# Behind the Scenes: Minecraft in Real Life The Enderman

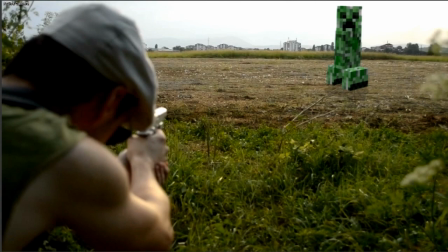(0:08)
So what's going on everyone, LSX here and welcome to another behind the scenes video. This time I'll be showing you how I made Minecraft in real life, the Enderman. So let's get started before this creeper blows up.
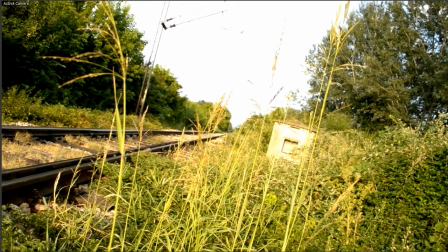(0:19)
Alright, so at the first couple of scenes that you're watching, they were stabilized because they were a bit shaky, and we were playing on a railroad, so yeah, we were pretty lucky that none of those trains that pass hit us.
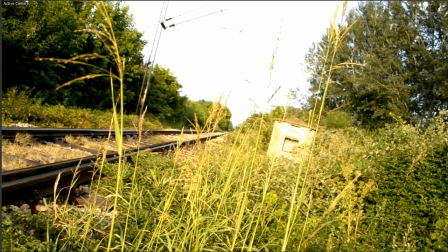(0:33)
So yeah, but unfortunately later that day we got chased by a lot of Minecraft mobs, so talking about bad luck.
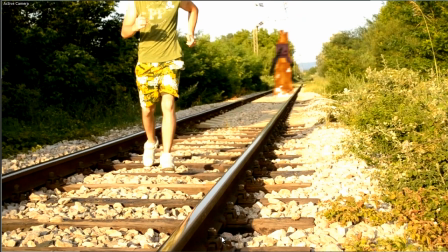(0:40)
Alright, so here we have one of my friends that I've met that day.
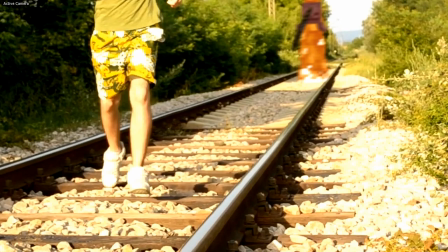(0:44)
His name was the Skeleton, so let me show you how he actually got into the video.
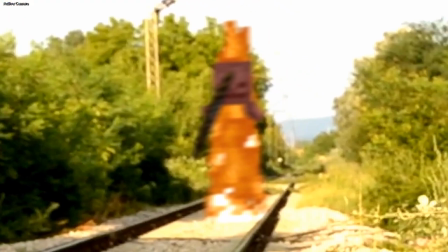(0:50)
Right here as you can see he's very blurry because the camera moves and I added motion blur. Let me disable the motion blur. There we go, we get a little bit clean shot on him. Now I added additional blur because the background was also blurry, so let me disable that. There we go. Now I added the color correction and desaturation,
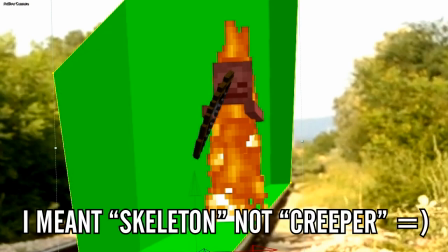(1:10)
and the final thing that the creeper was having is this green screen, and yeah, I had to remove the green screen.
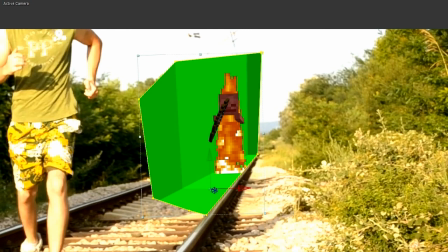(1:18)
All these yellow lines that you guys are seeing are just to cover up the areas that the skeleton is not going to be moving. So he's moving from here to here, so I don't really need the rest of the picture, so I just mask it out. Also made a little mask around the rails because he stays inside the rails.
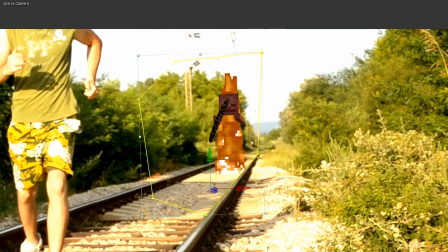(1:36)
So once you combine all those effects together, you have the skeleton right where he's supposed to be.
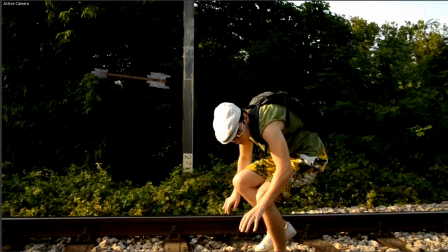(1:43)
Alright, right here we have one of those arrows that was going to hit us not in the knee but in the head, and my body just dodged it like some lead player. And yeah, the arrow was done basically in the same way as skeleton,
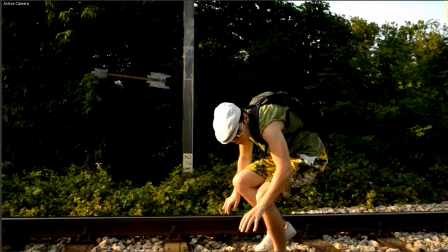(2:00)
just a green screen, and removing the green screen to just let the arrow be there, nothing else.
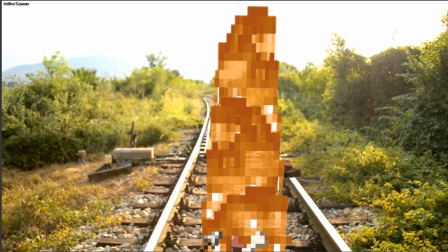(2:07)
Over here my buddy the skeleton had to die because there was just too much sun for him,
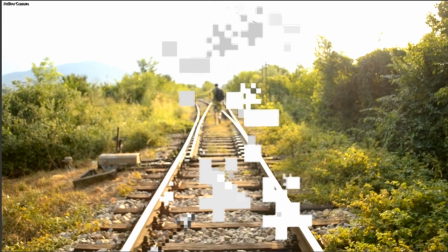(2:12)
and these days are pretty hot, so even for us the sun is a bit of a problem. But unfortunately I picked up his arrows and the bones and I put them into a pretty good use.
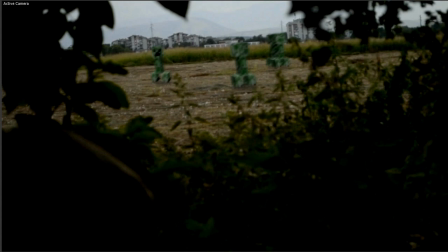(2:22)
Alright, now we come to the scene where there are these three little mean creepers. I'm pretty sure you guys hate them in the game and I hate them in real life as well. They were pretty heavily color corrected. I don't know why I like to say heavily, but yeah, as you can see right here, the creeper or the original shot was very bright,
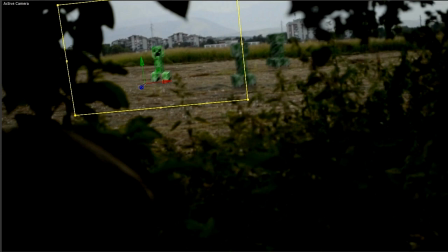(2:42)
and I had to tone it down by adding desaturation first. Then I added dark areas around it, and I blurred it a bit so it can fit in with the environment because it was a bit blurry.
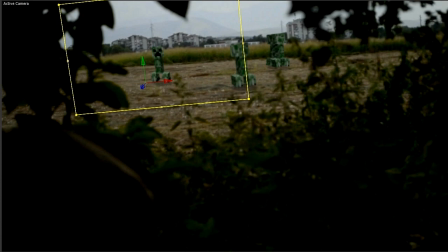(2:58)
And finally the motion blur is so that when the camera moves, the creeper actually moves with the camera. I mean, it's kind of blurred, you know, when you're moving fast you don't really see that objects that clearly. And the creeper's green screen is actually blue screen. Let me show you how that was done.
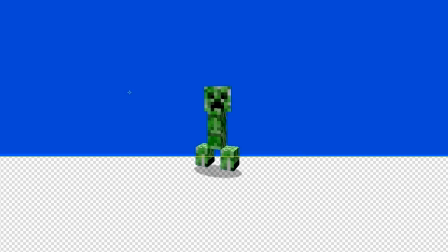(3:17)
Over here we have the creeper, and I am using a double blue screen simply because I want to save the shadow,
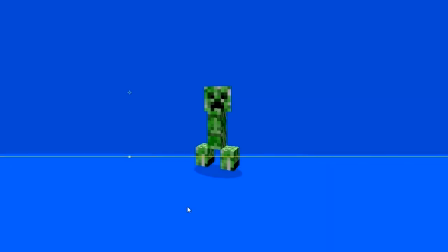(3:25)
because shadow is blue, and when you key out the blue the shadow disappears.
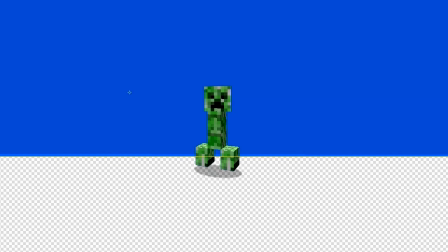(3:30)
So I had to do a two layer of blue screen so I can preserve the shadow right there.
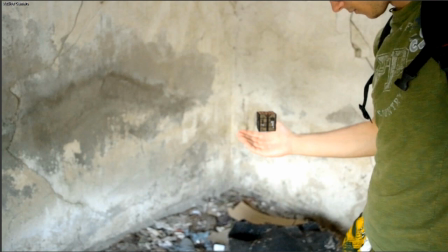(3:37)
Right here we have a hand tracking data, which basically tracks my friend's hand when he's moving it, so I can attach the crafting bench to it. Some of this had to be done manually, some of it was automatic, so yeah, it got me a bit of time.
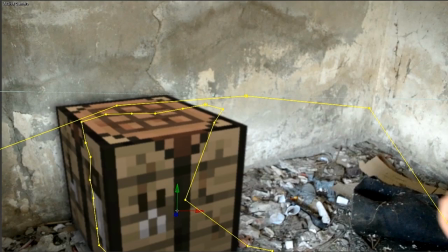(3:53)
I wasted a bit of time on this. And here's the crafting table, which was done with a still picture of the crafting table inside the game. As you can see, it has a shadow behind it. Let me hide those lines, and here's basically nothing.